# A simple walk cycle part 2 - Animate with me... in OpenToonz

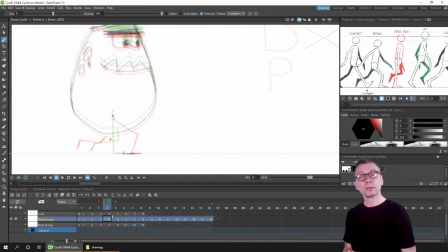And we're going from the right hand side to the center. So as I said earlier, we need to consider about the pacing of the movement here. And we want to favor the outside extremities of the walk, of the stretch forward and then reach backwards, and it moves quicker in the middle.
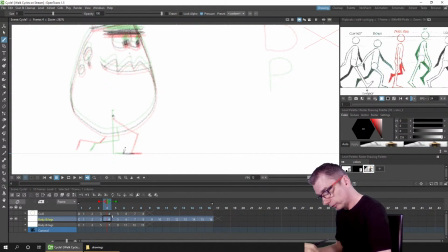So the foot moves at the same pace, but we want to favour slightly the red leg there. Let's try that again.
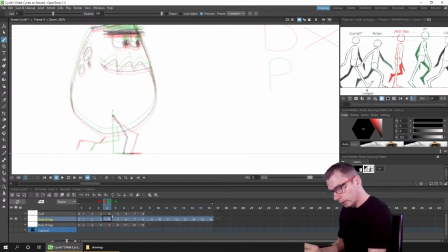And then the rear foot is moving, and these really, it's in the air we need to favour more so. So we're going from the preceding red line to the green, so that's from the down to the passing as it moves forward. So we want to favour really the position at the back here
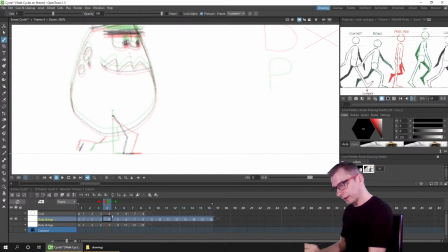rather than the one at the front, and you can see there quite clearly where the foot is nearer to the back one, and that's because the foot will lift up and slowly come round and then move quicker. And this is again part of the ease in and ease out that we practice with the bouncing ball.
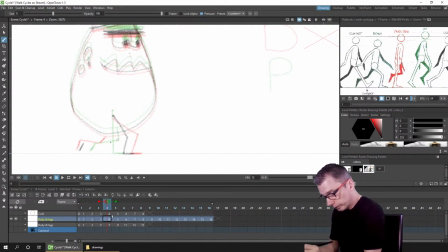So you can see where the knee is here and it's moving round to the front there, and try and picture the arc as it moves. So the knee will move to perhaps here, just moving a little bit further forward. So I can draw that line in and then up towards the centre again behind the body. So let's look at that.
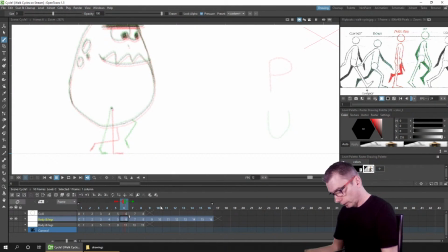Good. Drawing 6. So between those two we're going from the passing to the up position, so it's quite in the centre of the body, so we don't really need to favour anything, it's moving at the steady pace. We'll look at again the foot that's on the floor, we need to keep the same pacing.
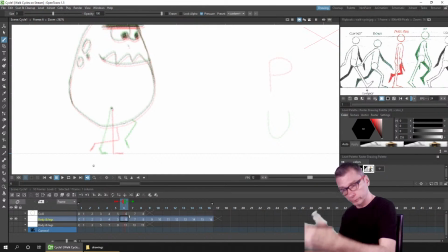The heel's off the ground here on the rear foot on the following drawing, so let's look at the toes. We're going from here to here, so we want the toe to be roughly in the centre here of where the leg is here.
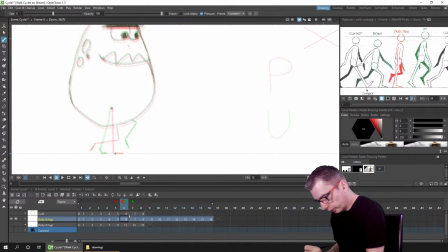So let's draw the toe first to the foot. It's flat on the ground, and then we want it coming down in the middle there. And the leg coming forward again, it's moving quite quickly through the centre position,
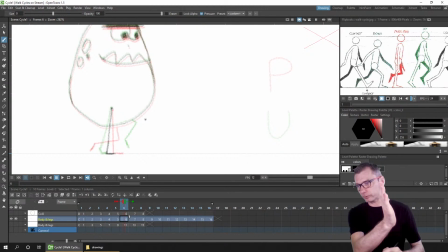so it's slowing down as it gets to the outside, so we need to again favour the green as it moves forward. So the ankle, if you imagine, is going from here going to here, so don't put it in the centre, put it perhaps here nearer to the front position,
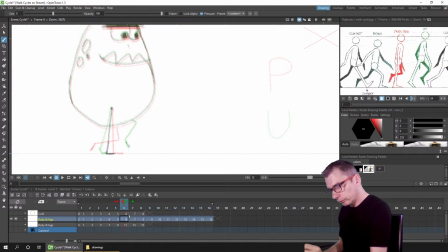and the foot is trailing first at the back and then the toes are lifting up. So let's decide how that's moving as well. So I'm thinking that needs to go virtually straight down, sort of in between the two. Check we've got the right length. The knee needs to move here a little bit, so it's again it's arching.
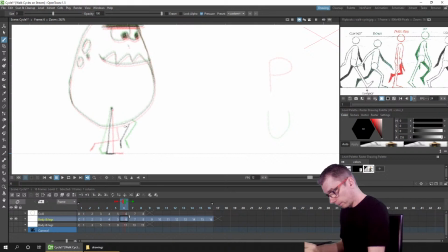You can see where the knee is and it's coming up towards the top there. Let's make this a little smaller, and then coming back towards that center point again of the body where the leg joins.
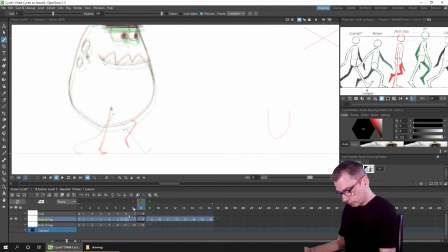So let's look at those three. Okay, so drawing 8, going from the up position to the contact again.
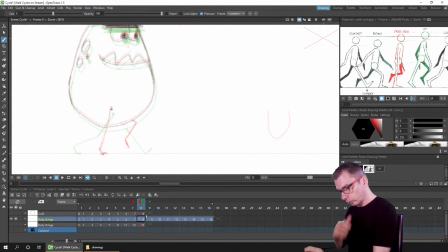So let's start with the rear leg that's touching the floor. So the toes are here, going to here. So again, halfway position there. So let's undo that.
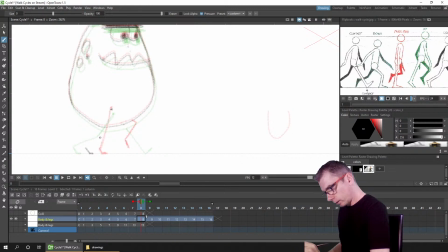The knee needs to be roughly halfway. Again, slightly favouring the rear. And then this joins up to the centre.
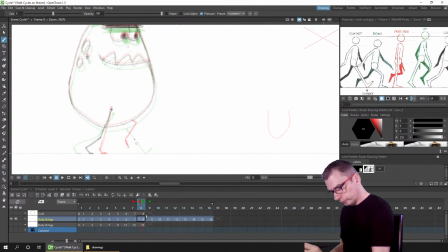Where the foot comes down, this is where you can determine the pacing of the foot, to whether it's a stomp into the ground or a gentle swing into the ground. So where do you want to ease into or out of?
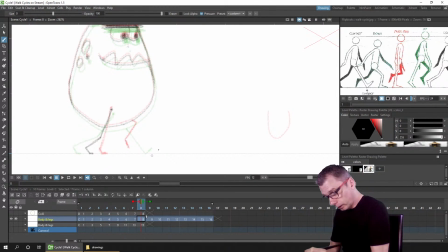Now the foot won't be touching the floor, and we're going from here to here. But again, swinging in an arc with the leg swinging forward, the lower leg swinging forward, as well as the knee coming down towards this position.
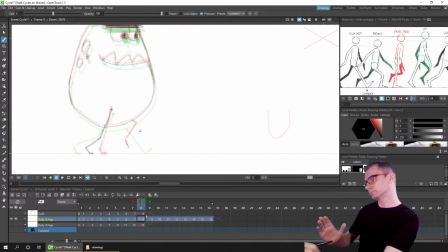So I'll have the knee coming down a little bit. I'm tempted to go halfway between the two, to be honest. Think about the swing. It swings up, slows down really, and then comes down.
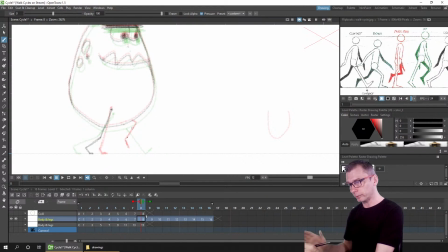So perhaps we should favour the preceding, the up position a little bit. So let's do that first. We can always change it later. So the leg is coming down to here. Let's draw the line to the upper leg,
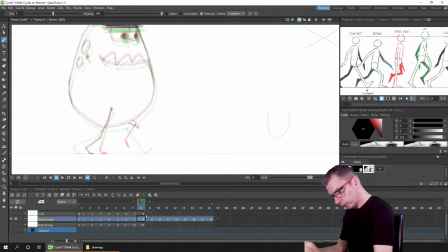and then the foot is swinging down from this angle to the second one, so we'll favour the red, so it's still slightly to the left, and the foot coming round, ready to place down on the ground.
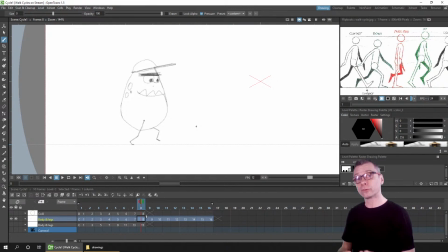So let me just see those first 8 drawings, because then we can use the onion skin to trace them for the opposite leg, if they're in the right position. Again, this gives us a very
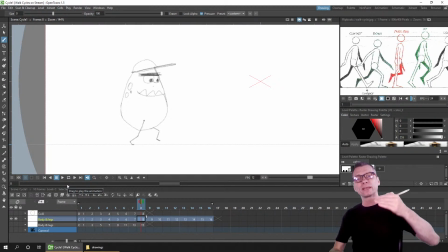consistent, almost mechanical walk cycle from the left leg and the right, but we're starting to get a feel for the movement. So let's hit loop play, and it'll flash on the second part we've not drawn, but it's the first part we're looking at, and that's okay. I'm happy with that.
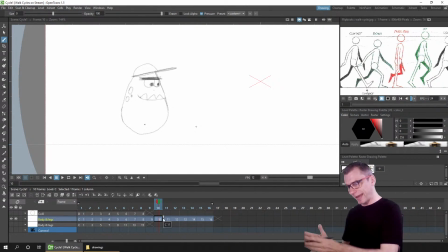So I'm going to take drawing 10 and show the drawing 8 drawings before, which is drawing 2 on onion skin.
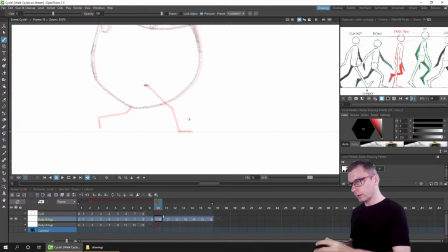And then we can trace these legs, but again swapping the opposite leg. So I'm starting with the leg that was previously joined at the front, which is the right leg, and we'll draw that as the left leg
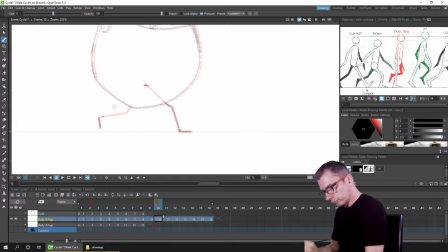behind the character, and then this is the right leg now, so that can draw in front of the character. So that's swapped those round. So we've already worked out the pacing of where we want to favour, to ease in and ease out,
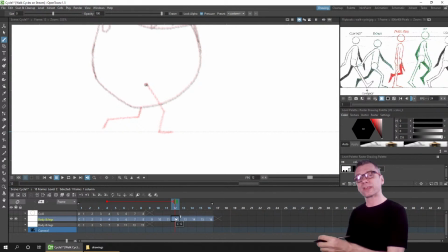so we can just copy them to get the positions in the same favouring, but just with the opposite legs. Just checking on the chat for a second.
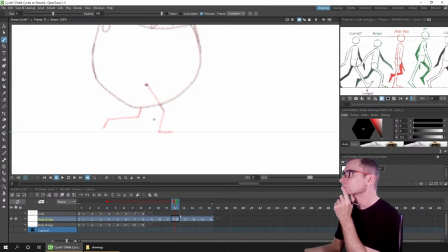Yeah, has anyone here downloaded the Nightly for Tame with 2D? Or at least it's not the official Nightly off the website, but the latest one for that PR.
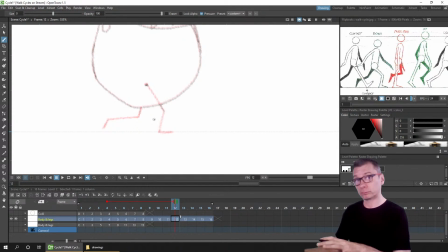Okay. It's something I'm going to do very shortly, not on the stream of course, but I'll do the next couple of days I think. So again, starting with the leg that's behind, it's easier to ignore the line this way.
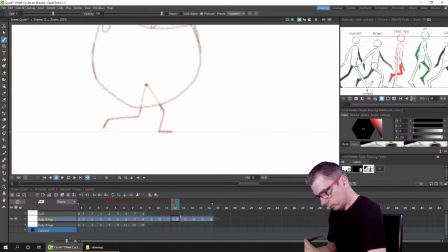And again, I'm just drawing this in a very simple way. And you might decide that for you,
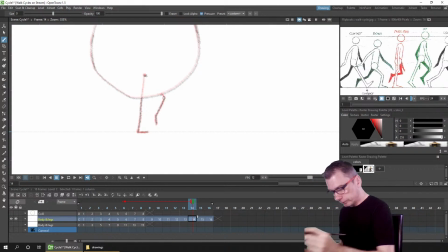you want to redraw it each leg individually on the opposite sides, and that's fine.